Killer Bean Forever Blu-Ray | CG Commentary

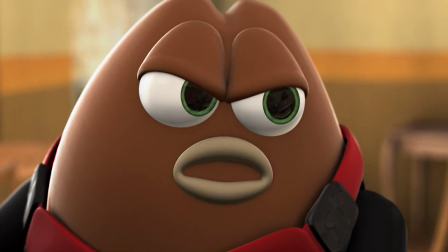[36:26]
So when they're putting their fingers on the guns,
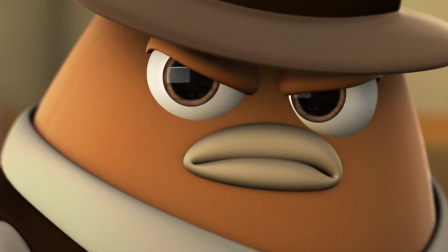[36:30]
it's, a lot of people might think that 3D animation might make things easier where they're really 3D hard surfaces,
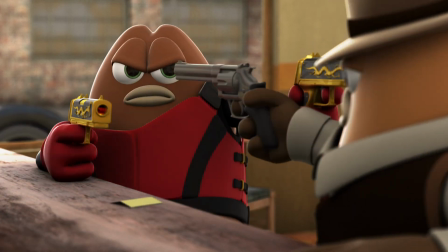[36:39]
but they're really not. I mean, the fingers can penetrate real easily on through the guns,
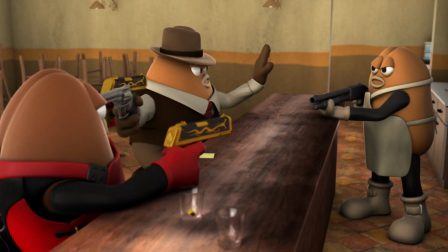[36:43]
and it's one of the more important things in animation to animate things
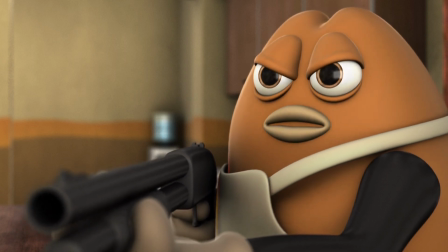[36:49]
to look like they're not penetrating through objects, and to make them look like they're actually really solid objects with real weight,
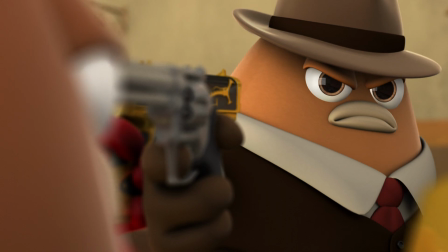[36:57]
really hard surfaces. And that's definitely an animation thing. That's not a simulation thing going on here.
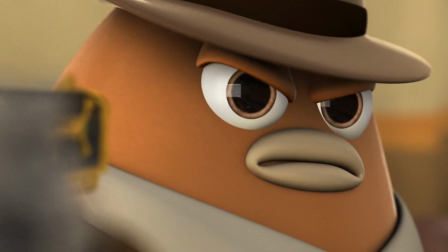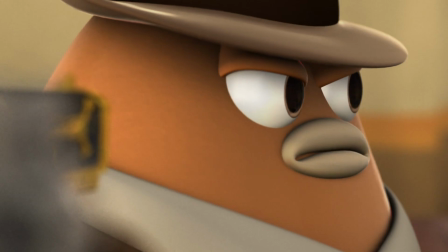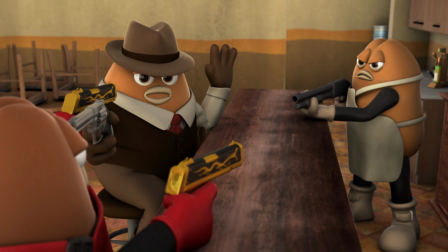[37:19] Okay. I'm gonna slowly lower my gun. And I'm gonna go, alright?
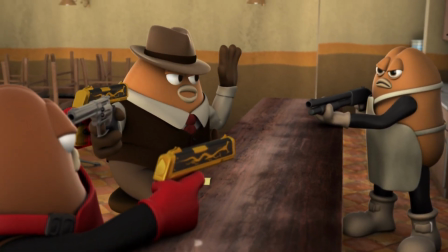[37:25] Alright? This will be real easy.
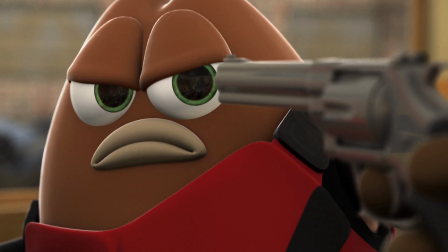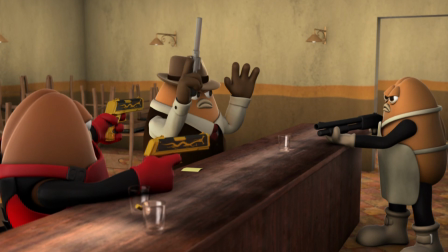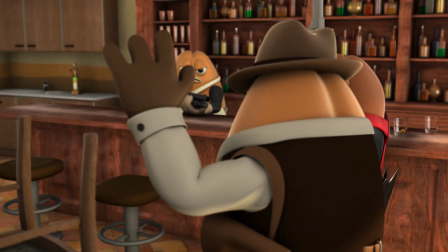[37:41] See? This is easy.
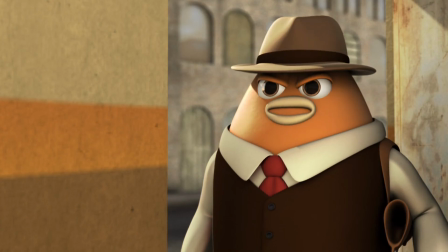[37:48] Killer Bean, remember what I said. We can help each other.
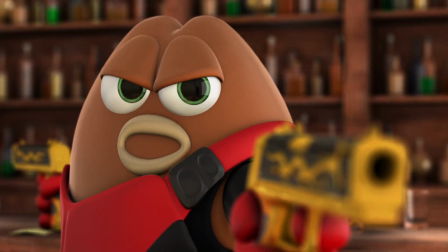[37:54] Just help yourself out the door.
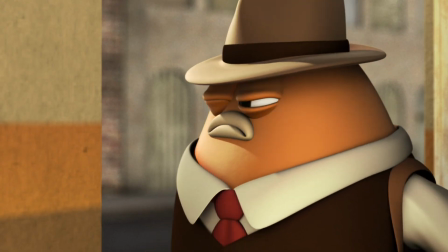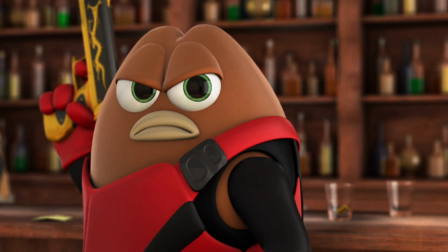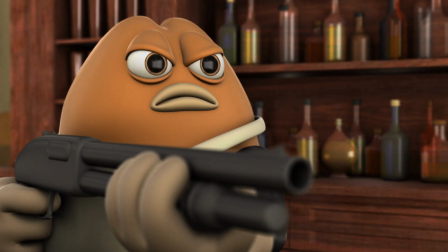[38:06]
So another thing to mention is that there is a very convenient bar that's hiding a lot of the characters' feet,
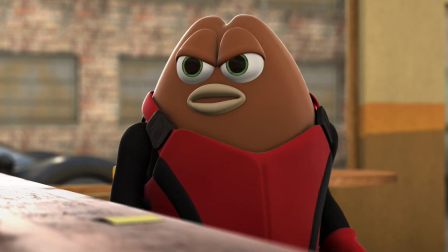[38:15]
and especially helped a lot with the bartender, so I didn't really have to animate him.
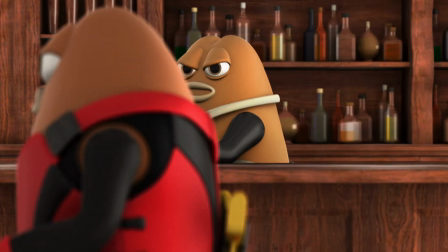[38:20]
But over here he looks kind of dopey, just rotating.
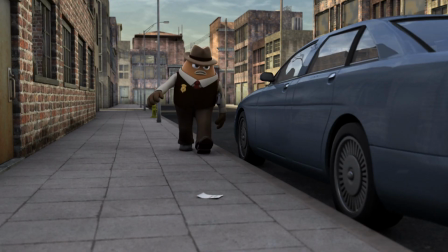[38:25]
But it's a thing that I do to make the animation a lot easier, make it a lot quicker. Same thing here.
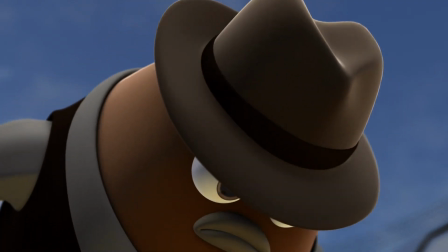[38:33]
You see Cromwell bending over, and he's picking up the note. Well, I don't show him picking up the note with his fingers.
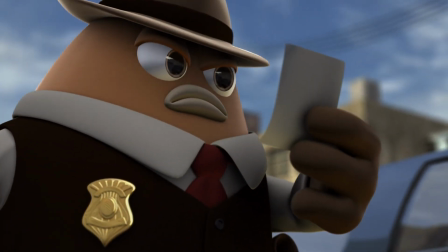[38:39]
I just show him bending over, and you hear him picking up the note.
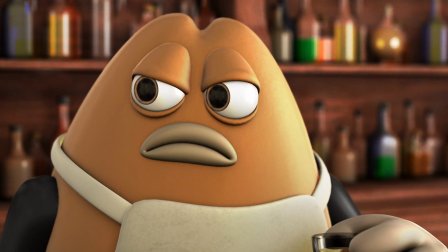[38:44]
It's not really important to see his fingers like scrape the note off the sidewalk and then pick it up.
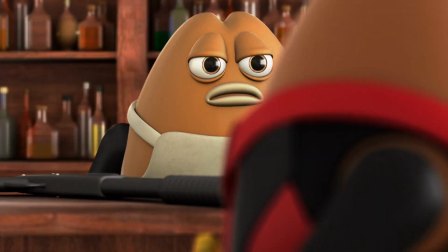[38:51]
That stuff is really hard to animate, and it just doesn't add much to the movie.
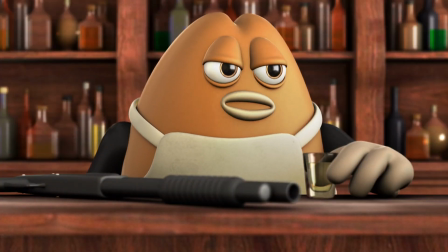[38:56] You only flushed once.
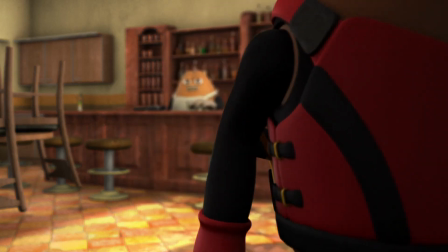[38:58]
I feel like sometimes it's a lot more important to see the character's face and see what they're thinking rather than seeing what their hands are doing.
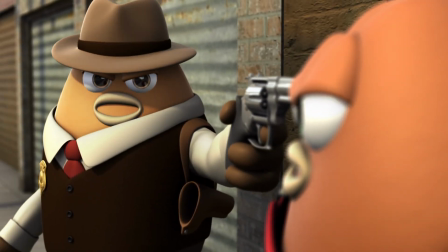[39:09] Hey, don't I know you from somewhere? Who is Shadow Bean? You're in way over your head.
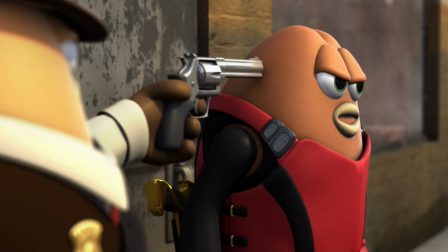[39:19] Who is Shadow Bean? You don't have to yell. I'm right next to you.
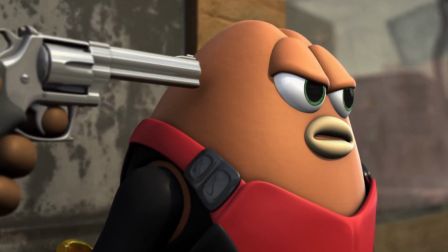[39:25] Answer me.
This little dialogue moment was pretty easy to do. It's using my, poor man's motion capture.
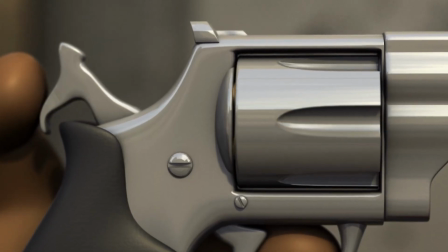[39:31]
I was pretty close up on the heads and shoulders, but once they start grappling, it gets a lot more difficult to do because So,
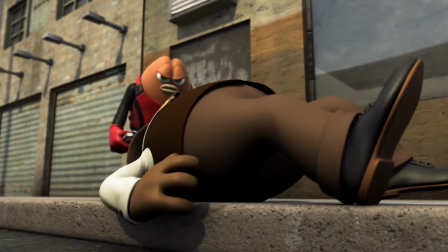[39:39]
I'll have to do this instead. having two characters wrestle or grab each other or throw each other,
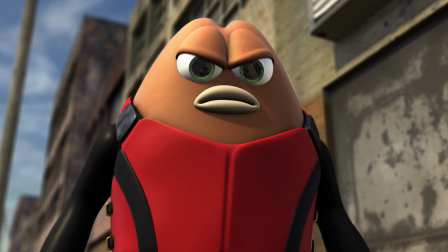[39:45]
you have to make sure that one character is not penetrating through another, first of all.
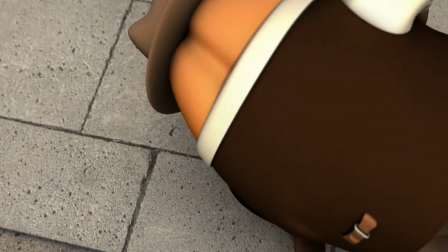[39:51]
And also, you have to make sure that the weight looks right, that the one character who's throwing the other character,
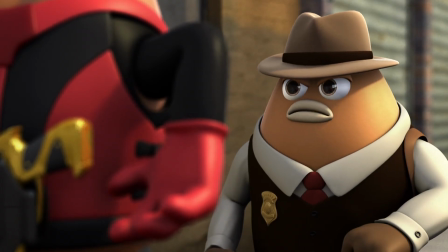[39:58]
that he's moving in such a way and such a speed to give a believable weight to the other character.
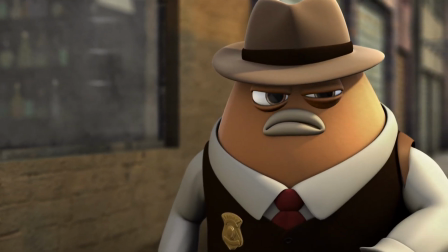[40:05] You're not as dumb as you look.
So, grappling and wrestling are definitely probably the most difficult things to animate,
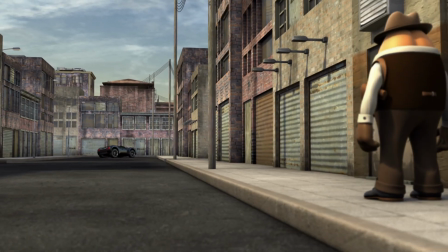[40:14]
especially when you have to keep in mind that these guys can't penetrate through each other.
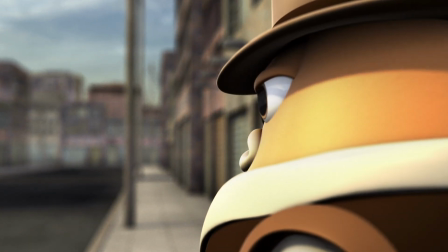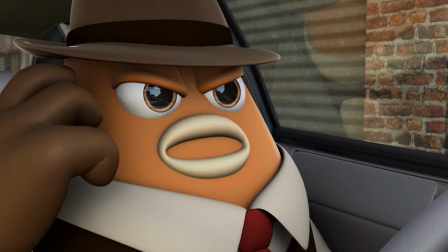[40:23] Hello. Harry, it's Cromwell. Hey. My hunch was right.
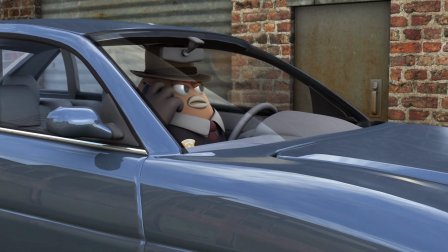[40:28] Killer Bean hid Cappuccino's warehouse on the east side.
In fact, Here's another scene where Cromwell's just sitting.